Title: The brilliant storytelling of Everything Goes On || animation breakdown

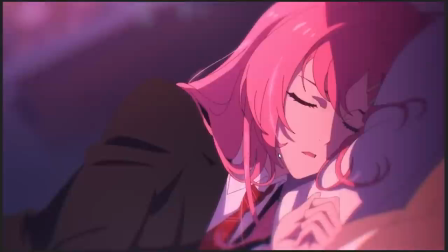247s
Like that's the only thing she's really focusing on right now is Akali's face, because of course they are just friends.
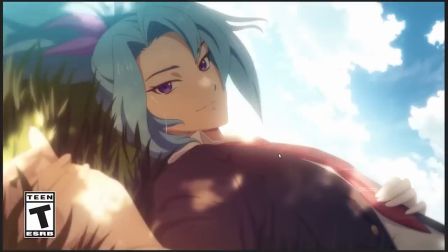252s
And then the typical thing you would do for a scene like that is like you set up one shot where one of the characters is looking at the other one, we get their POV, and what a typical thing you might do would be to swap over to the reverse shot and look at Kai'Sa from Akali's perspective, right?
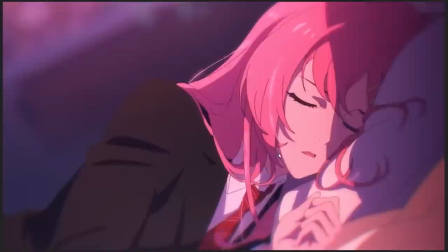267s
Like that would be sort of the way to establish, oh, we're lying here, we're looking at each other, what's the relationship between us? But we don't get that. Instead, we do cut to the reverse shot, right? Like this is Kai'Sa lying in a similar position but reversed from Akali.
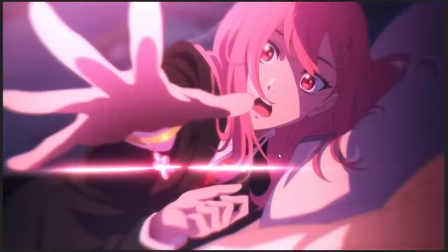280s
But we're not looking from Akali's POV. Instead, we're in Kai'Sa's room, and now we're not in anyone's point of view.
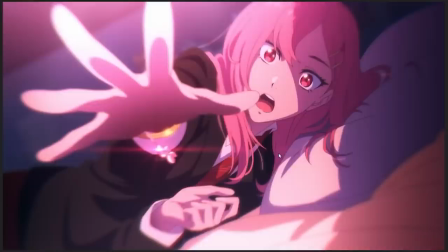286s
Now we're just in impartial observer, looking at Kai'Sa as Akali would if they were lying in that position. But instead,
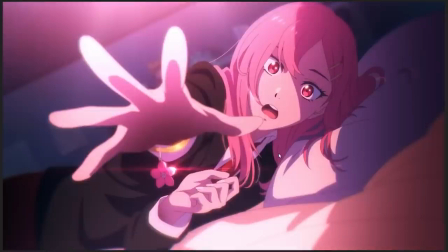294s
Kai'Sa is waking up as though from a dream, and desperately reaching out to where Akali used to be from her perspective,
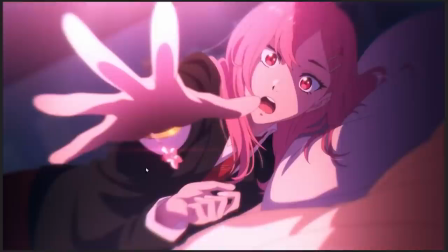302s
right? Like, she's reaching out for her friend, like, very desperately reaching for her, and there's this little moment of,
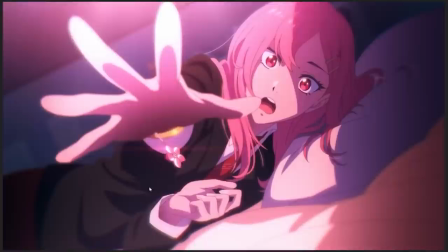307s
like, the jewel, like, the friendship bracelet glittering that we get, like, to really draw attention to it,
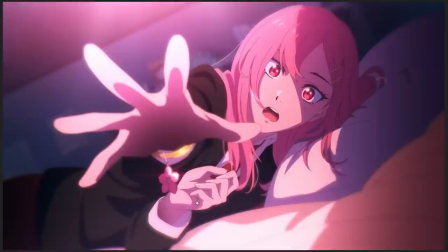314s
and then here, we have this, like, this moment of complete stillness where nothing in the frame, absolutely nothing whatsoever, is moving at all, except the dangling of the little piece of jewelry on the friendship bracelet,
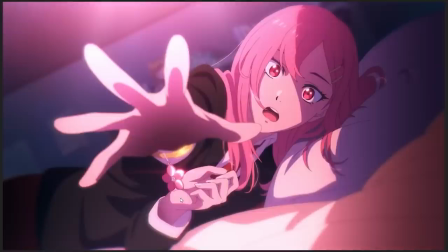329s
so that the animators are doing everything they can to make absolutely 110 billion percent sure that you have noticed this thing and you have noticed that it is important, right?
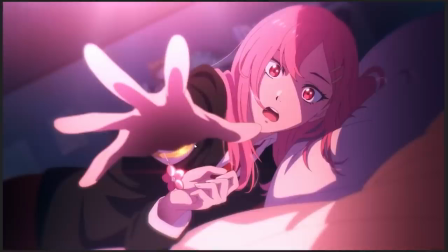340s
That's why it's here. That's why it shows up here dangling from her wrist, like, and gets this little moment of complete stillness to be the only thing in frame moving. Like, the animators are really just like, you need to notice this thing. This thing needs to be on your mind. You need to understand that this thing is important and that it symbolizes the relationship between Kaisa and Akali.
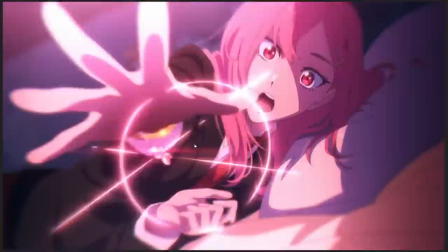359s
This will come back later because there's another object in this thing that symbolizes a relationship.
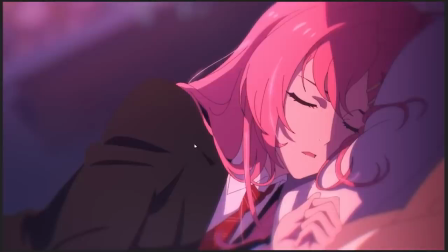365s
Anyway, let's talk about my favorite subject. If you've been along to one of these animation breakdowns before, you will know this already, but I'm going to reiterate it because it is an important basic concept when it comes to animation feel. Most films run at 24 frames per second. Online video usually runs at 30, but TV and film still tends to default to 24 frames per second.
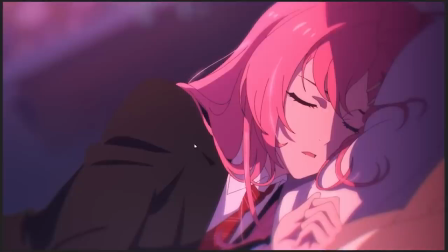384s
If you try to animate something by drawing 24 frames of animation every second, you would need 1,440 frames to produce just 1 minute of animation, which means that even a short 2 minute music video like this one would require anywhere from 3.5 to
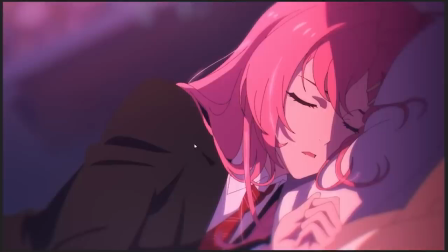398s
4,000 bespoke frames of animation in order to create it. That's a lot of work and a lot of expense, so animation has found all kinds of ways to get around that. For example, instead of animating at 24 frames per second, you can animate at 12 frames per second.
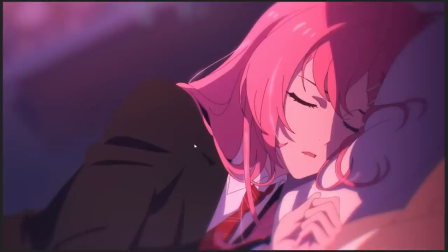412s
That is, you're animating on every other frame. That immediately cuts the workload in half, and sometimes you can even animate on every third or every fourth frame to save even more time and effort. The price you pay for doing that is that the animation will look less smooth and fluid, so animators over time have developed all kinds of tricks and techniques to create the illusion of smoothness and fluidity even when they're animating at lower frame rates.
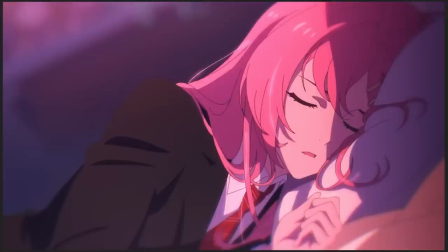432s
Animating on every single frame is called animating on ones because you animate on every one frame. Animating on every other frame is called animating on twos because you animate on every two frames, and so on with animating on thirds and fourths and etc. And that comes into play here because you can see here that between these two frames, the camera is moving backwards, right?
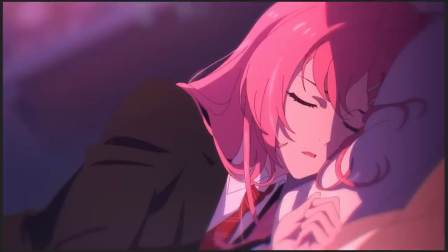451s
Like, the camera here is essentially, it's a digital camera, so it doesn't have any limitations on how many frames per second it can run at. It can just run as smooth as you could possibly want it to. But even though the camera here is pulling back, no animation is actually happening on screen. Next frame, oh, something is happening.
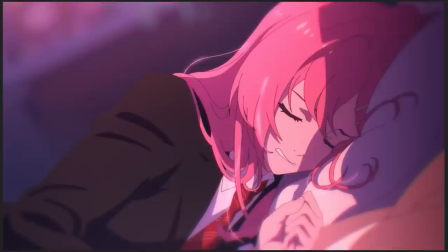468s
Now something changes from frame to frame, but then something doesn't, then something does, then something doesn't, then something does, then something doesn't.
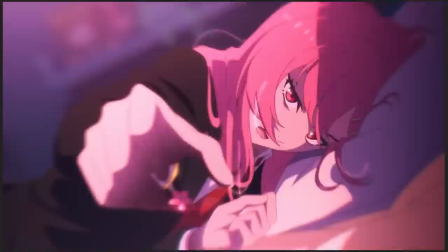475s
This is animating on twos. And as you can see, if we play that back in full motion, it looks very smooth.
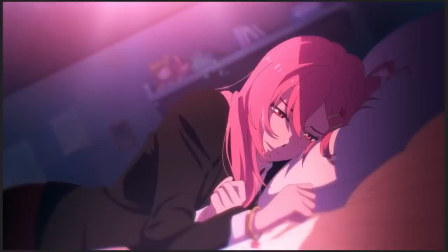480s
Like, it has that feel of what we associate with high quality animation.
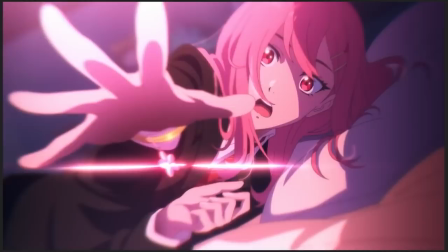485s
Like, it's, this is that level of movement that we're looking for.
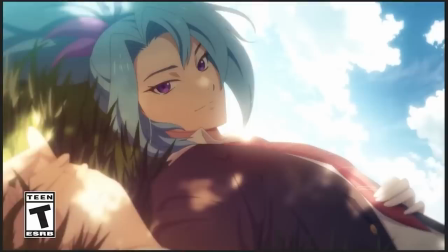490s
And another way that you can smooth out the difference, like, when you have these little holding frames, right? Like, when you're animating at 12 frames per second in a 24 frames per second video, you have that one frame in between where nothing is happening.
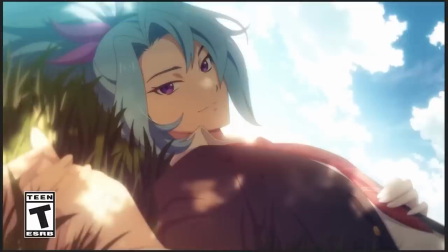505s
You can do this. If you pay attention to Akali's hair and the grass, you can see that they move on alternating frames, right?
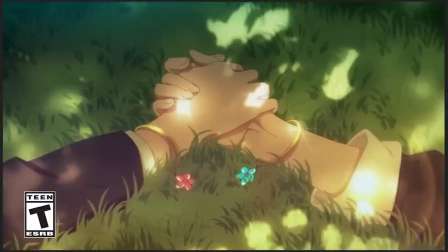512s
Like, they don't move on the same frames most of the time. They just move on alternating frames. And when you do that, the combination of not everything on screen is moving at every single frame,
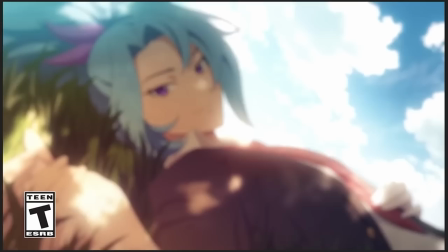524s
but on every single frame, there's almost always something moving, creates this illusion of much greater smoothness than there really is.
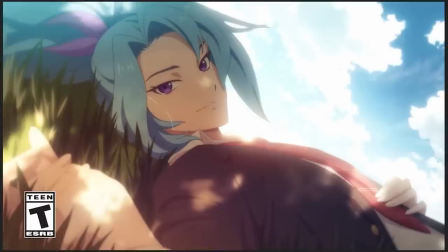532s
And that produces this, like, gorgeous looking animation, simply by offsetting the timing of the frames that you are rendering on screen.
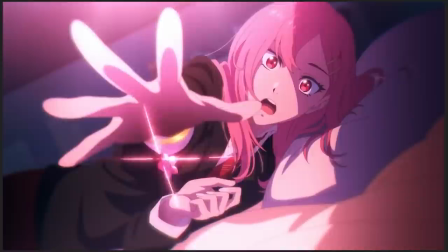541s
Now that we got that out of the way, let's talk about the thing that's actually going. Kaisa reaches out.
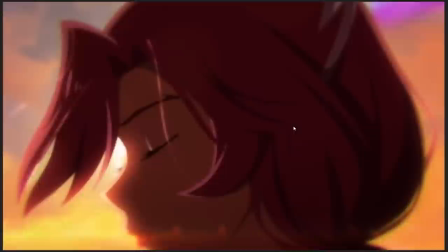546s
We get this little moment of, like just this little tiny moment of making goddamn sure we notice the amulet.
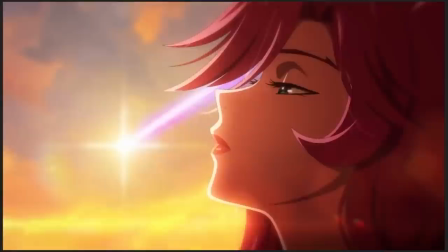551s
And then we see her sort of lay down, kind of defeated, title screen, and we get our other character rising into view.
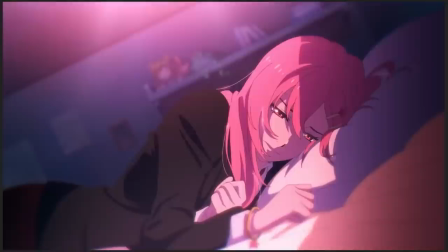558s
Here we have Zaya, who is sort of immediately identified with a very different mood than Kaisa. Like, Kaisa had this, I picked up Kaisa from Necrit. Kaisa has this very sort of dour, anxious, downbeat, lying in the gloom of her bedroom, looking defeated kind of vibe.
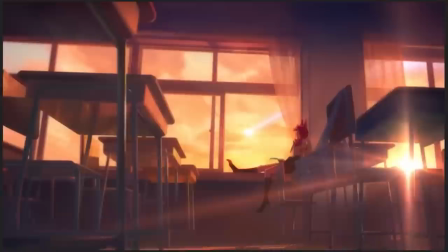574s
Zaya is immediately presented with a very different mood. Like, this is much more sort of beautiful, aloof, more mature looking, kind of vaguely that, but she also has an object,
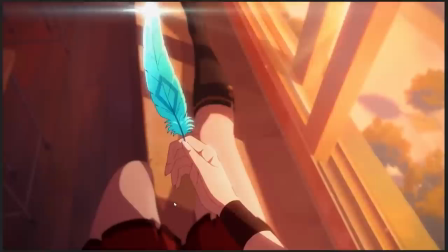584s
and that object is a blue feather, which comes from this guy who is hanging up here.
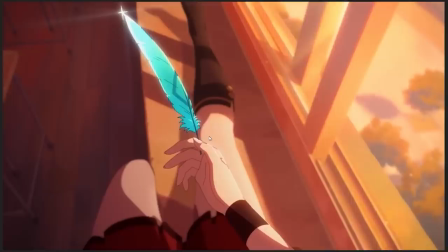590s
with her. It's a memento of Rakan. So just like Kaisa has a memento of like a person with whom she has a very strong connection, Akali has a memento of a person with whom she has a very strong connection.
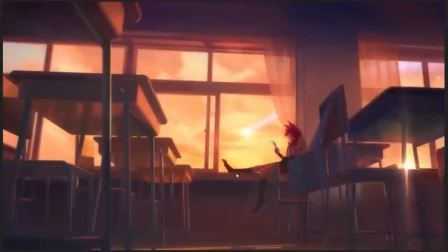601s
This is going to be incredibly important.
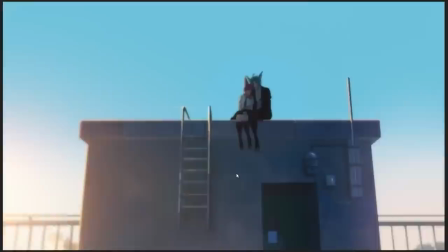603s
So there's a contrast being established between Kaisa and Akali, where we get the sense from like the way that she carries herself and the way that she looks a little bit more, a little bit older,
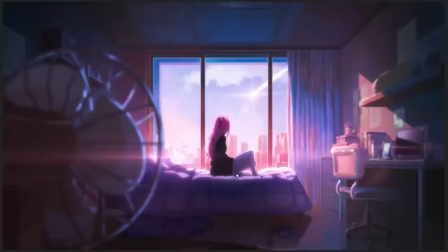612s
a little bit more mature, that she's probably the more seasoned of the two, which comes into play with their body language and the ways in which they react to the things that are about to happen to them.
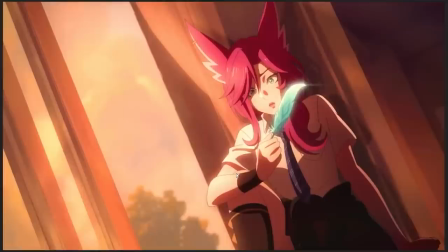620s
So we establish a contrast between them, but we also establish a consonance, that they both have this one important object,
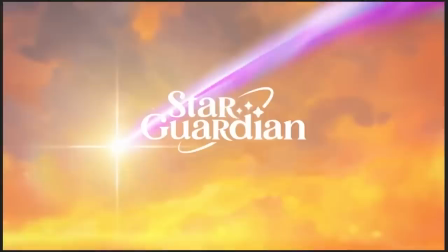625s
which even the color grading, by the way, like you notice, we have the pink thing for Kaisa and the blue one for Akali,
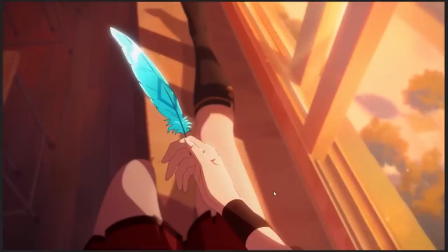632s
and then of course with Zaya, we have Zaya's purplish, pinkish, sort of reddish hair, and then we have Rakan's blue feather.
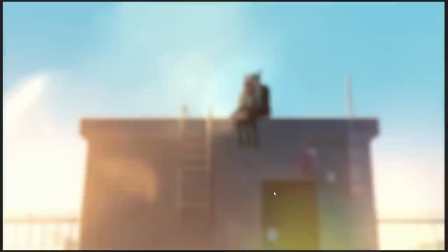641s
So like there's a lot of parallels being established between these two couples of people, except of course, Akali and Kaisa are only friends.
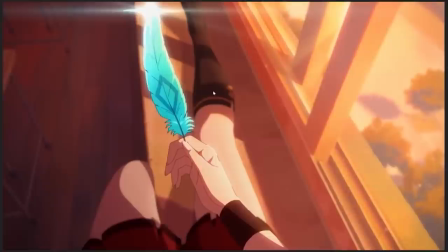650s
And as like the light catches the feather here, like we get this little sort of glinting animation playing on the front of it,
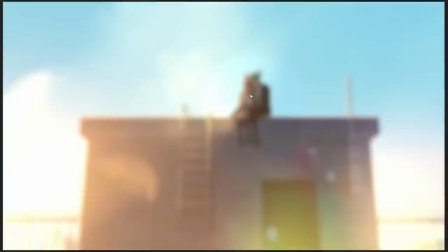657s
we see like the light from it flashes, and it flashes us into a flashback where we're seeing
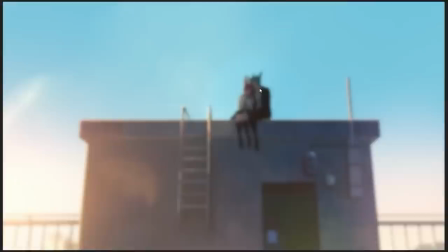663s
Zaya and Rakan sitting on top of a school building, sort of being close to each other and being lovers. And nothing is happening in any of these frames. Like nothing here. There's no animation. There's no movement.
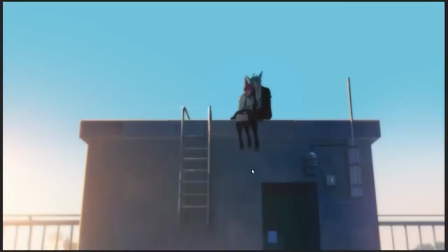672s
There's no anything. All of the dynamic motion of this little quick flashback is created entirely by the digital movement of the camera, which is something, if you watch anime, you'll be very familiar with this, where you have these sequences in TV anime where nothing is actually happening on screen. Like there's no movement happening anywhere on screen.
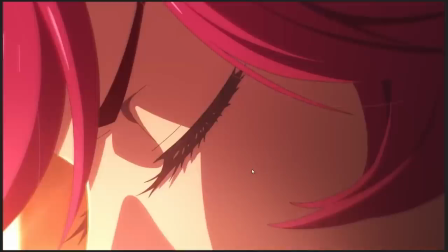691s
Nobody's actually doing anything,
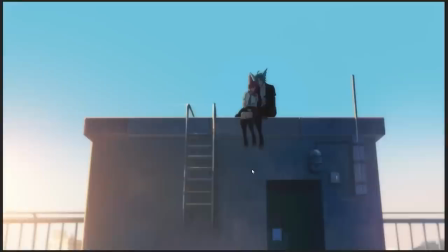693s
but the camera is seemingly like handheld and shaking around or doing stuff sort of to imply motion and to imply a sense of life, where a static frame obviously wouldn't do it. And here that camera motion is being used to emulate the idea of like, this is a shaky memory, right?
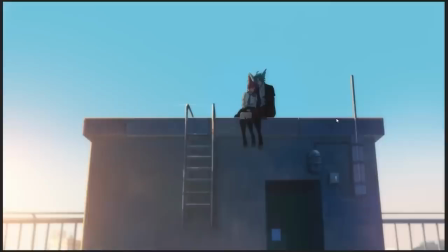709s
Like we're very distant from the actual action between the two. We're distant from their interaction.
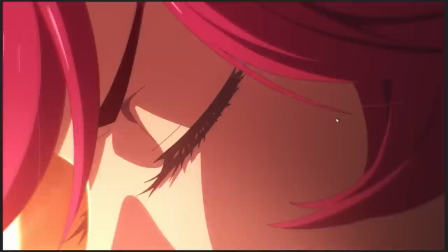715s
And the camera is shaky and unsteady, which sort of gives the impression that this is like a fragile memory almost, like that this is a memory
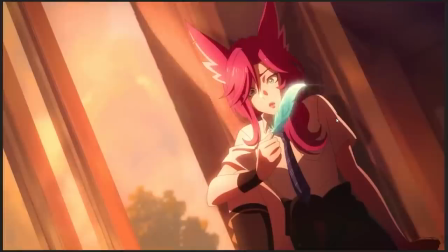723s
that's hard for her to hold on to. And then we snap back to her, like as the wind kicks up and the feather gets pulled out of her hand.
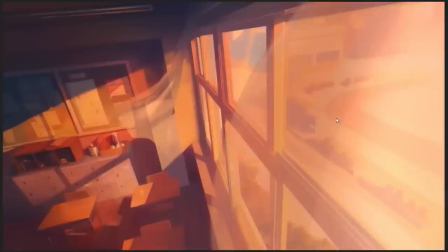731s
And you can see that she's not super happy about that. Like it is bad that this important object that she loves is being taken from her.